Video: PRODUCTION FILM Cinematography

Close-ups are best for connecting our audiences to our characters emotionally, whereas wide shots and tracking shots help establish the action and the environment. But how many types of shots are there? And how are we supposed to know the right time to use them all? Knowing all this is literally the craft of cinematography.
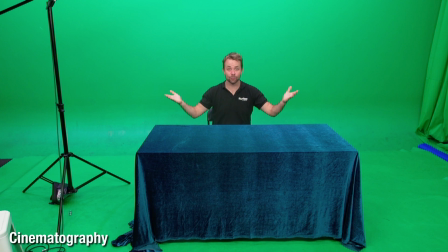Let's take a look. This is a wide shot. This is a mid shot.
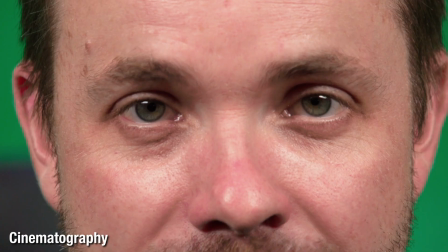This is a close-up. And this, the extreme close-up.
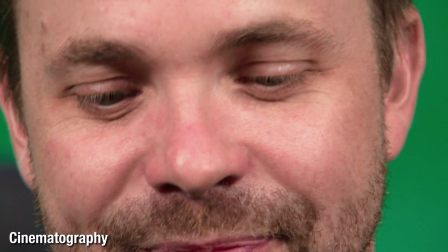You just got your first lesson in cinema. Do you mind backing up a little bit? Seriously, back up. You just got your first lesson in cinematography, shot sizes. And that is but one element of the craft.
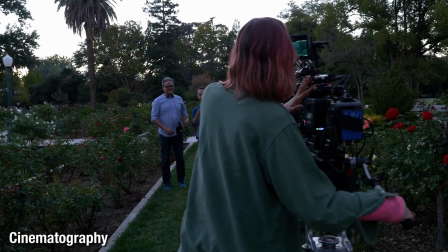There is much, much more to learn. In a nutshell, cinematography is the art of using, moving, and positioning the camera and camera lens,
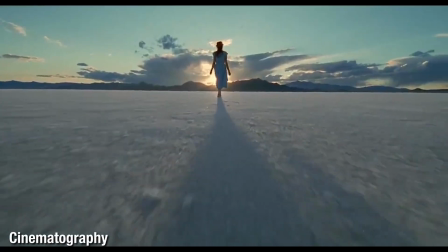deciding what and how things appear within the camera frame and how those things should be lit.
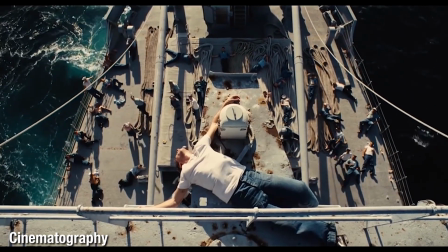You should think about cinematography as a visual language.
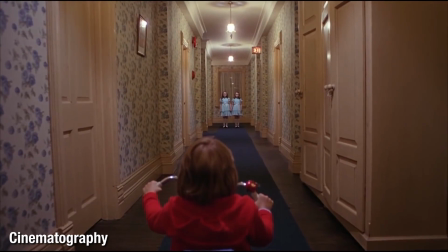By using that language, you can convey information such as story exposition and character development, but you can also use it to convey mood, emotion, and atmosphere. With the right combination of shots, composition, and lighting, you can create visual poetry with this language, taking the film far beyond its story. So, how do we learn to use this visual language? To get you started, here are the basics. We've already mentioned shot sizes, with wides, mids, and close-ups. Wides are generally used for establishing your setting and environment.
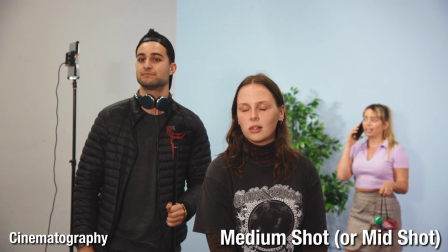Mids are used to show characters interacting, and the close-up is to get right into our characters' minds and souls. Then we can also play with camera angles. Just changing the angle of your shot can change the way your audience feels.
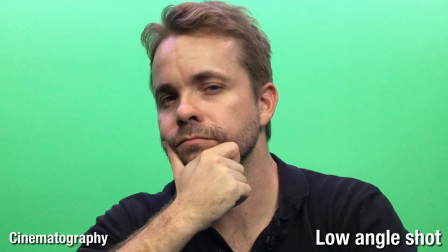From high to low, like this, your character might look more heroic.
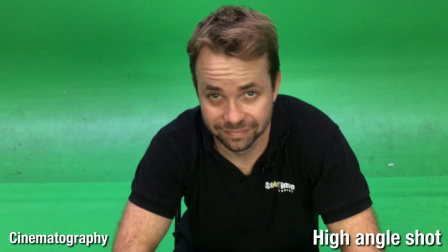And then if we change it from low to high, we get the opposite effect. And if you want to go crazy, you could try the Dutch angle, which tilts the camera to the side.
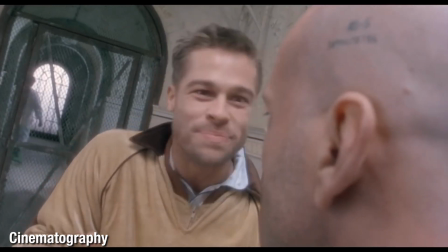This is generally used to create psychological uneasiness or tension in the subject being filmed.
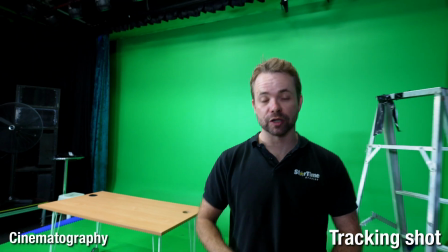The camera can also get on the move with a tracking shot like this, or with a panning shot like this one over here,
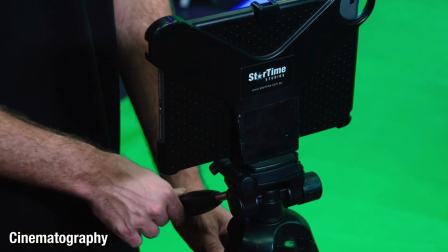which is simply turning the camera smoothly on the tripod like this. Then we have composition.
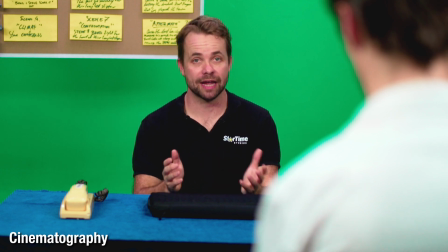Composition refers to how you show the world, characters, and objects inside the camera frame.
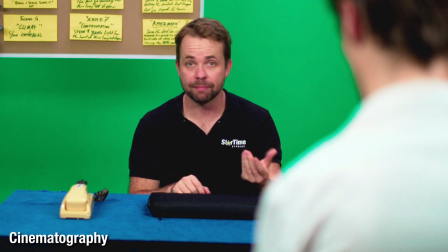The right composition can draw the audience's eye, make things within the shot feel significant, or just look visually pleasing.
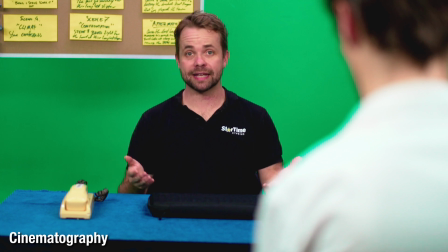For instance, here we've decided to have me at my desk with some shady character showing his shoulder in the foreground.
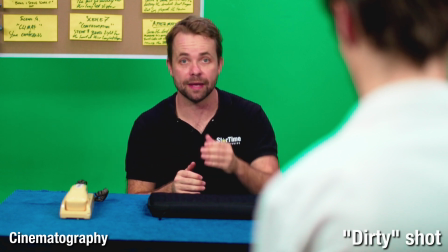This is what we call a dirty shot, because his shoulder messes up what would be a clean shot of me at my desk.
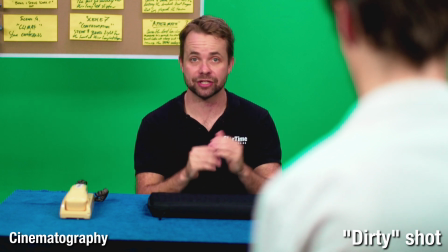Having him in this shot adds mystery and also changes my status in relation to him. All this and more is considered when creating the composition of this shot.
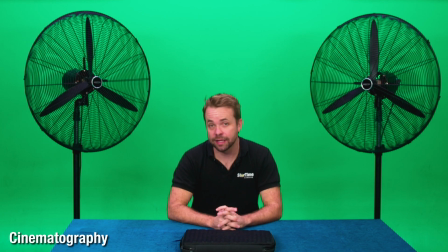Did you want something? When thinking about composition, there are a number of conventions you can draw upon, such as symmetry,
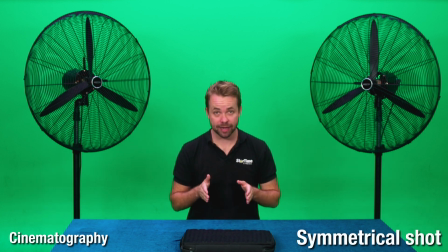where the subject is placed in the middle of the frame and each side appears to be almost mirrored.
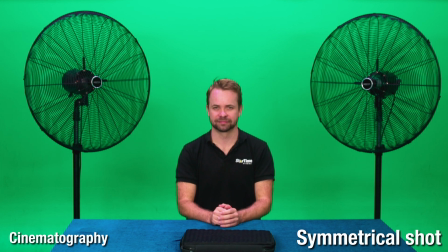Wes Anderson uses this a lot. Then there's the rule of thirds.
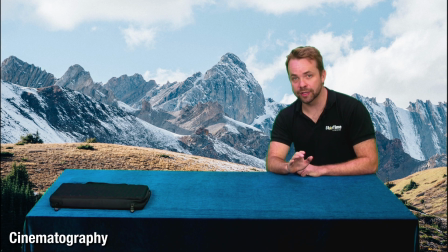The rule of thirds is the idea that shots are more visually pleasing if the landscape, object, and character sit along with one or more of these imaginary lines within a 9-square grid.
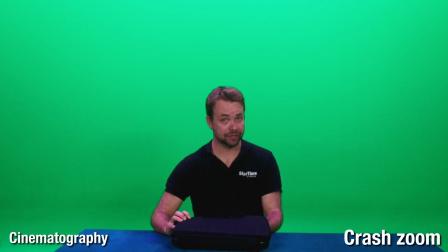Beautiful. And finally, we have crash zoom and focus pull.
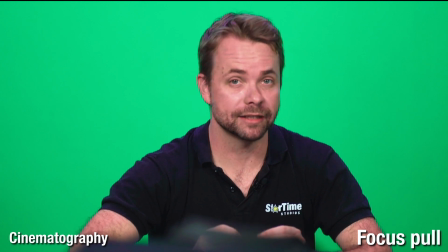These are a great way to show your audience where to look, dramatically or subtly drawing their attention to something important in the film. The last element is lighting, which we cover in another video in this series. And there's your crash course in cinematography. What I've mentioned here only scratches the surface, so if it's something you're interested in, I encourage you to get online and research. There are tons of articles and videos on YouTube that will give you some great ideas. I can't wait to see your visual artistry screening at the Realise Film Festival. Good luck!